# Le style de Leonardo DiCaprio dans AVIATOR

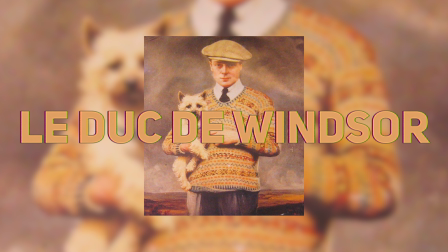Les tricots de Fair Isle ont été popularisés au début des années 20 lorsque le duc de Windsor remportait un en tant que capitaine du Royal and Ancient Golf Club de Saint-Andreuse. Regardez-moi l'élégance du chien. Revenons au film. Yougs, Léo donc, associe son gilet avec une chemise aux teintes bleues. Ah non non non, elle est couleur violette. Plus exactement, lila.
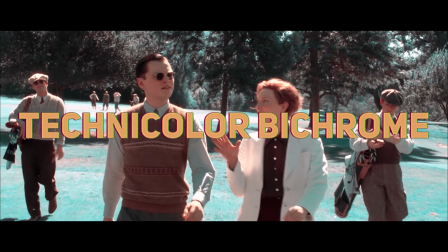En fait, Martin Scorsese a décidé de traiter les images en Technicolor Bichrome pour appuyer le côté historique du film.
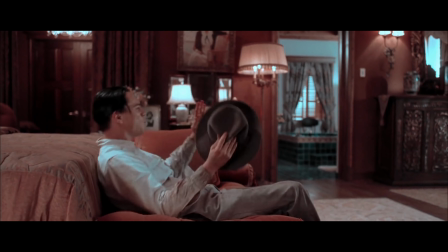C'est une technique des années 20 qui renforce volontairement les dominantes rouges et vertes et qui donne ce côté pastel à l'image.
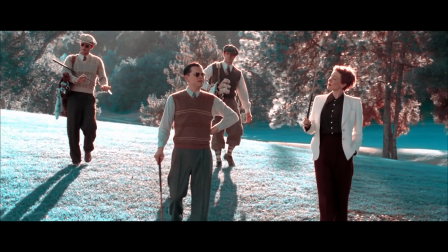La couleur bleue était donc très difficile à faire ressortir. Sandy Powell a donc exclu cette couleur de ses choix de costumes.
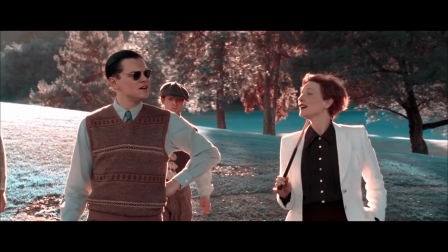La chemise du Léo, ici, est gris pâle, car en post-prod, on a volontairement traité l'image en refroidissant la teinte des dominantes vertes.
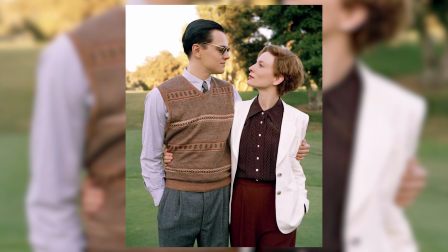C'est pour ça aussi que le green de golf est bleu. Ici, une photo sans traitement, et là, après traitement.
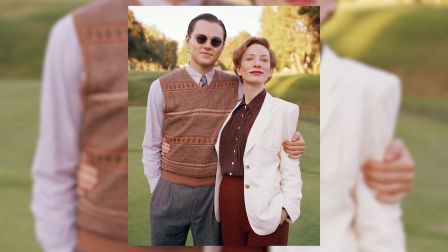Sur cette chemise, Lila, du coup, il vient poser une cravate club, encore, à grosses rayures, donc de très bon goût.
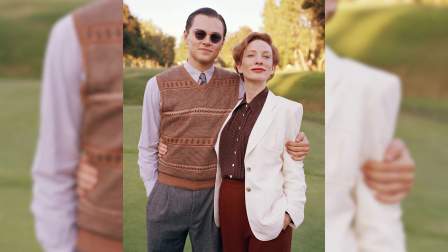Pour le bas, on est sur un classique pantalon en flannel gris, à pince bien ample, qui tombe sur des derbys marrons. Encore un sans faute. Passons maintenant à la dernière pièce, la veste Hollywood.
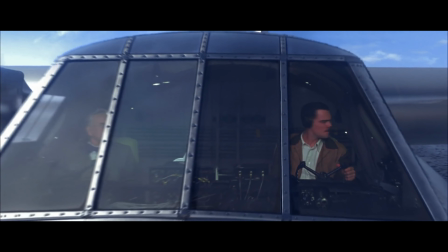Pour cette veste, Sandy Powell, la chef costumière, s'est directement inspirée de ce que portait Howard Hughes lors de l'inauguration de son avion, le Hercule.
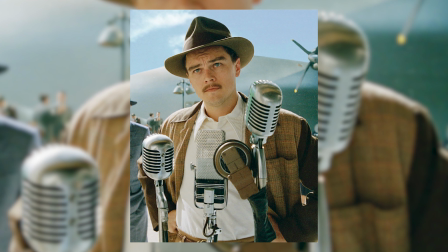Seule différence, la veste du Léo est à carreau, alors que celle de Howard est unie.
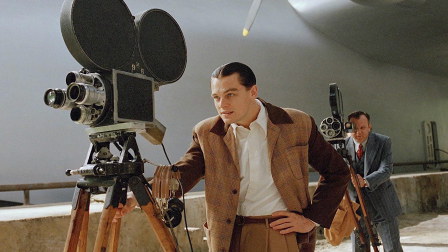Cette veste est appelée veste Hollywood, ou veste loisir, tout simplement parce que c'était l'âge d'or d'Hollywood, juste après la Seconde Guerre mondiale.
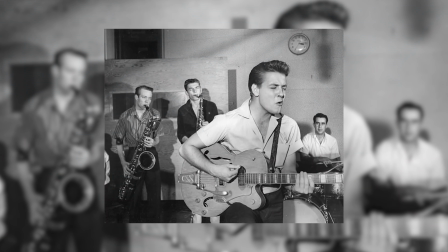C'était une veste emblématique des années 50, à l'époque du rockabilly, le début du rock.
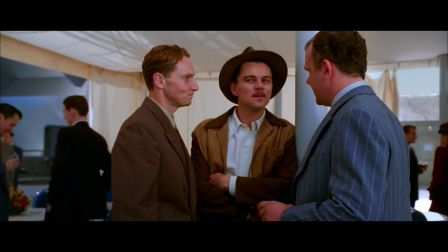Le col ainsi que les manches sont contrastantes, c'est-à-dire fait d'une autre matière que le buste, et souvent d'un autre coloris.
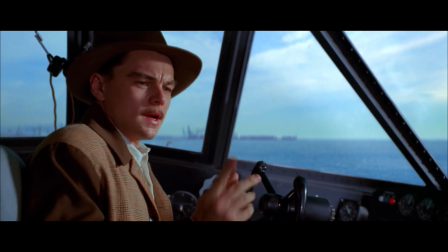Les parties contrastantes étaient souvent en daim ou en cuir lisse. Alors totalement déstructurées, elles s'inspirent des vestes de sport de l'époque.
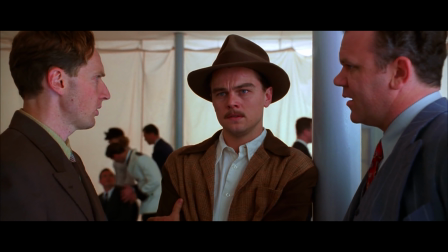Cette veste était considérée comme très décontractée, ce qui contraste fortement avec l'enjeu de l'événement.
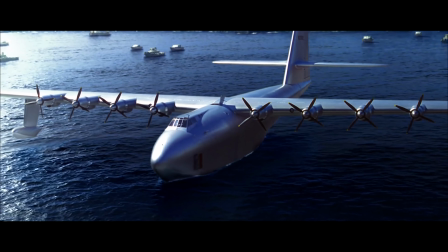Pour rappel, Howard Hughes devait faire décoller le plus gros avion jamais construit par l'homme. C'est peut-être la marque des grands hommes.
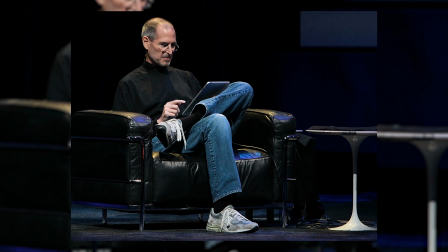Hein ? Non mais c'est pas pour rien que Steve Jobs faisait ses keynotes en New Balance et Blue Jeans.
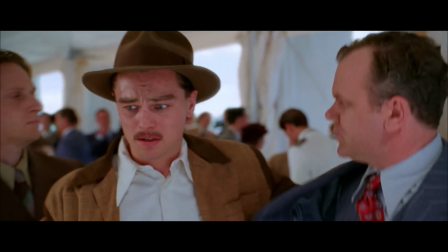Exactement. Et du coup, pour renforcer ce côté décontracté de la tenue, il opte pour une chemise blanche non cravatée, un Fedora en feutre, comme le vrai Hughes,
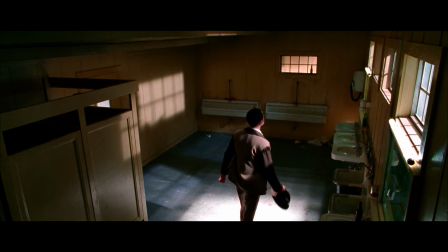un pantalon en flannel fluide, presque ton sur ton avec la veste et des petites baskets Keds blanches.
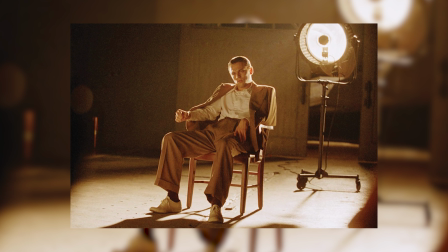A noter que ces petites baskets blanches, on les retrouve aussi associées à un magnifique costume croisé gris lors d'une scène mythique, la scène des lavabos. Franchement, pour l'époque, il était vraiment dans le turfu, M. Howard Hughes. D'ailleurs, rien à voir, mais est-ce que tu sais ce qui est devenu l'hydravion qui était censé être le plus gros de l'histoire ? Bah non, Lucas, mais tu vas me le dire.
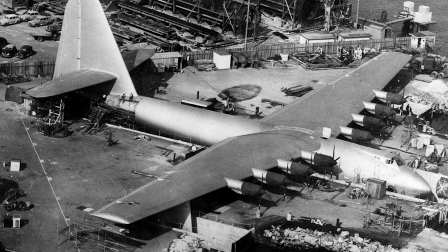Alors, il faut savoir que Hughes, le vrai, a dépensé 18 millions de dollars sur 22, qui était le coût du projet total, pour construire cet avion.
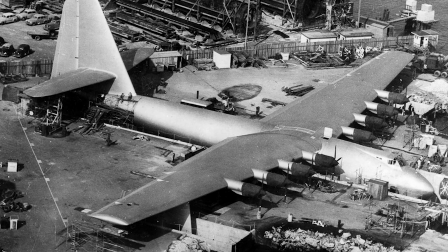Mais comme la guerre venait de se terminer, et que l'armée américaine n'avait plus du tout besoin d'un tel mastodonte pour transporter du matériel lourd, bah il a été mis de côté. Hughes le conserva dans un hangar climatisé, très avolé, à ses frais jusqu'à sa mort en 1976. Et c'est la Walt Disney Company qu'il achète ensuite en 1988. Voilà, c'est tout pour cet épisode. On aurait pu parler de plein d'autres tenues d'acteurs et d'actrices de ce film, mais c'est juste qu'on adore Léo. J'espère que vous avez apprécié ce nouveau format. Si vous voulez qu'on décrypte d'autres films, mettez-les nous en commentaire et on se chargera de la suite. Et comme ça, on regarde plein de films. A la prochaine. Salut Long !